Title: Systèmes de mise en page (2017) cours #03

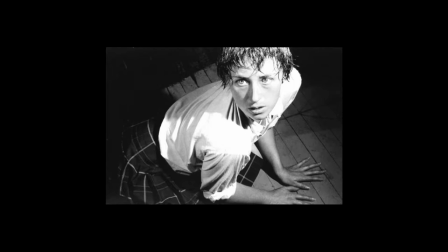[64:26]
Et alors, ça, cette image, c'est une image cinématographique, mais la composition est intéressante, parce que si vous regardez, on est en plongée, donc la dame, non seulement, est sur le sol, mais on voit le sol, donc elle est écrasée. Plongée, ça veut dire que la caméra regarde vers le bas. La plongée, en fait, en cinéma, écrase le personnage, donc elle est écrasée par un personnage qui se trouve plus haut.
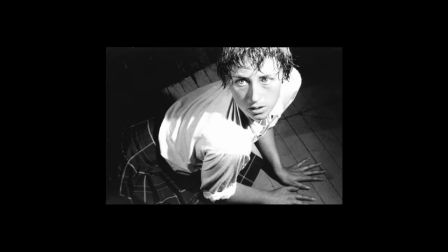[64:46]
Vu son expression, le personnage ne lui veut pas du bien. Donc, en plus d'avoir une tension à cause de l'écrasement et à cause de la présence d'un hors-champ, Le hors-champ est menaçant. Et comme on ne sait pas qui c'est parce qu'on ne le voit pas, ça ne sent pas bon tout ça.
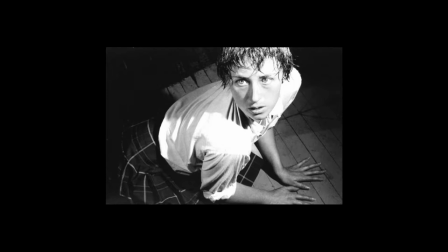[65:02]
Par ailleurs, la mise en place du personnage, la composition est intéressante parce qu'elle est sur une oblique et que les masses blanches de son chemisier et de sa tête forment un triangle qui va pointer vers la droite.
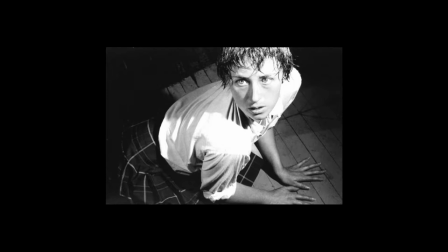[65:16]
La droite, on lit de gauche à droite. La droite, c'est l'avenir, c'est le futur. Donc ce qu'elle voudrait faire, c'est s'en aller. Mais son regard la retient en arrière, à gauche, la gauche, le passé. Son regard la retient et qu'est-ce qu'il y a qui la retient ?
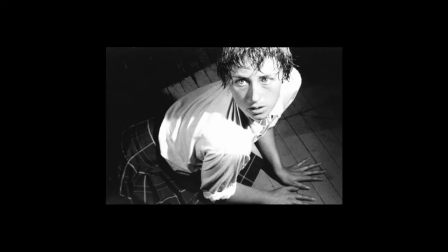[65:32]
Vraisemblablement un élément très puissant qui l'immobilise, qui la contraint, qui est dans le hors-champ et qui a donc de la puissance. Le hors-champ existe uniquement par la puissance du regard de la dame. Un regard hors cadre donne un hors-champ dans l'histoire.
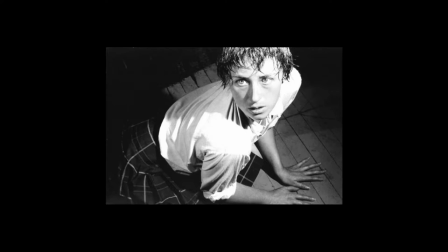[65:47]
Au moment du tournage, généralement pour obtenir ça, on va mettre l'acteur qui joue le méchant à côté de la caméra. On ne le verra pas, mais il jouera aussi pour que la dame ait quelque chose à regarder, sinon c'est extrêmement difficile à faire.
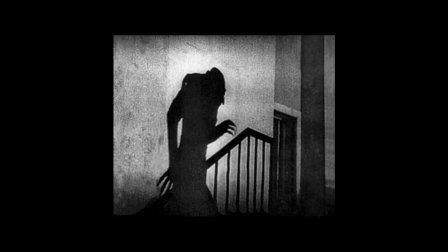[66:00]
On peut aussi créer du hors-champ avec des ombres. Ça c'est Nosferatu, c'est un film muet, c'est les années 20 je crois, c'est les débuts du cinéma. Et donc, les ombres, on a déjà utilisé ça plein de fois, mais donc on voit l'ombre de Nosferatu qui se déplace.
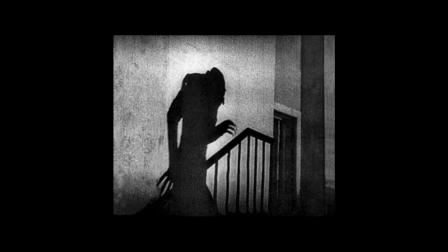[66:17]
On ne voit jamais Nosferatu lui-même dans la première partie du film. On n'en voit que des ombres, on voit des éléments de décor qui bougent. Et donc, du coup, ça crée de la crainte, parce que c'est de l'anticipation, en fait. On voit bien qu'il y a quelque chose, on en voit les indices, mais on ne voit pas la chose elle-même. Donc, ça crée de la crainte.
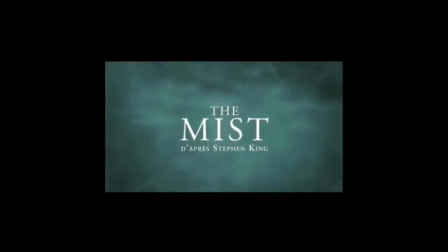[66:35]
De Mist, de Frank Darabond, d'après Stephen King, c'est pas un très bon film. En général, ce qu'on dit, c'est que dans un film d'horreur, pas un film gore, un film d'horreur, plus on voit la créature vite, moins on a peur.
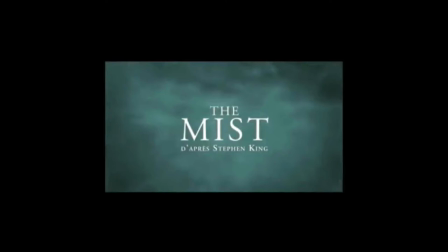[66:51]
Et dans Mist, je pense qu'on la voit après 17 minutes. Alors l'histoire, c'est quoi ? C'est qu'un mystérieux brouillard, ça va sur une ville et il se passe des choses étranges, avec des bruits, avec des gens qui disparaissent et tout ça.
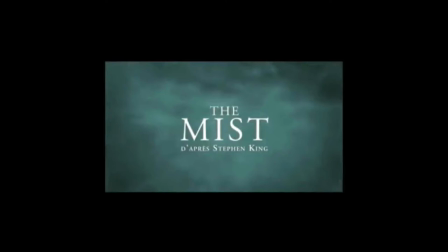[67:07]
qu'ils vont faire je vous le donne en mille ils vont aller voir ce qui se passe pourquoi ça me dépasse mais ils vont y aller cette porte de pinouf et donc évidemment ils vont se faire manger tout ça et
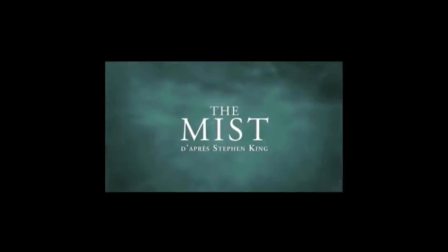[67:21]
donc je vous passe un tout petit bout du film où on voit alors je vous reparle après du hors champ ici parce qu'il est intéressant parce qu'il est dans
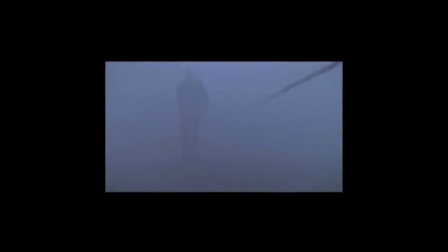[67:27]
la profondeur vous
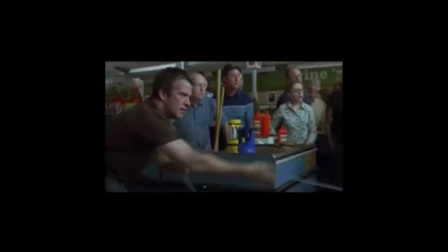avez vu donc la ficelle qui s'en va on voit la personne qui disparaît puis la ficelle monte inexplicablement et puis elle revient à pleine de sang. Et après, les autres vont y aller. Mais qu'est-ce qui lui est arrivé ? « Mais on s'en fout. Reste là. » Vous voyez ? Ils vont tous mourir. Enfin, je suppose. Moi, je n'ai pas osé le regarder. C'est mauvais, mais je... Après, vous allez vous demander, parce que je vous dis que j'aime bien les comédies romantiques, que je n'aime pas les machins. Mais non, non, j'aime bien le cinéma de série B. C'est juste qu'il y a des trucs qui me font vraiment peur. Bref, Demis, ce n'est pas un très bon film, mais ce qui est intéressant là-dedans, désolé, c'était très court, Ce qui est intéressant, c'est qu'on a de nouveau un hors-champ qui n'est pas la limite du cadre. Généralement, au cinéma, c'est facile. On utilise le cadre pour créer du hors-champ. Si on a un regard qui pointe ailleurs, un indice de quelque chose qui vient d'ailleurs, on ne le voit pas à l'image, c'est ailleurs. C'est dans une partie de l'image que physiquement on ne voit pas. Et ici, en fait, c'est dans la profondeur, puisque le brouillard, c'est intéressant, parce que quand on s'avance dans le brouillard, on disparaît.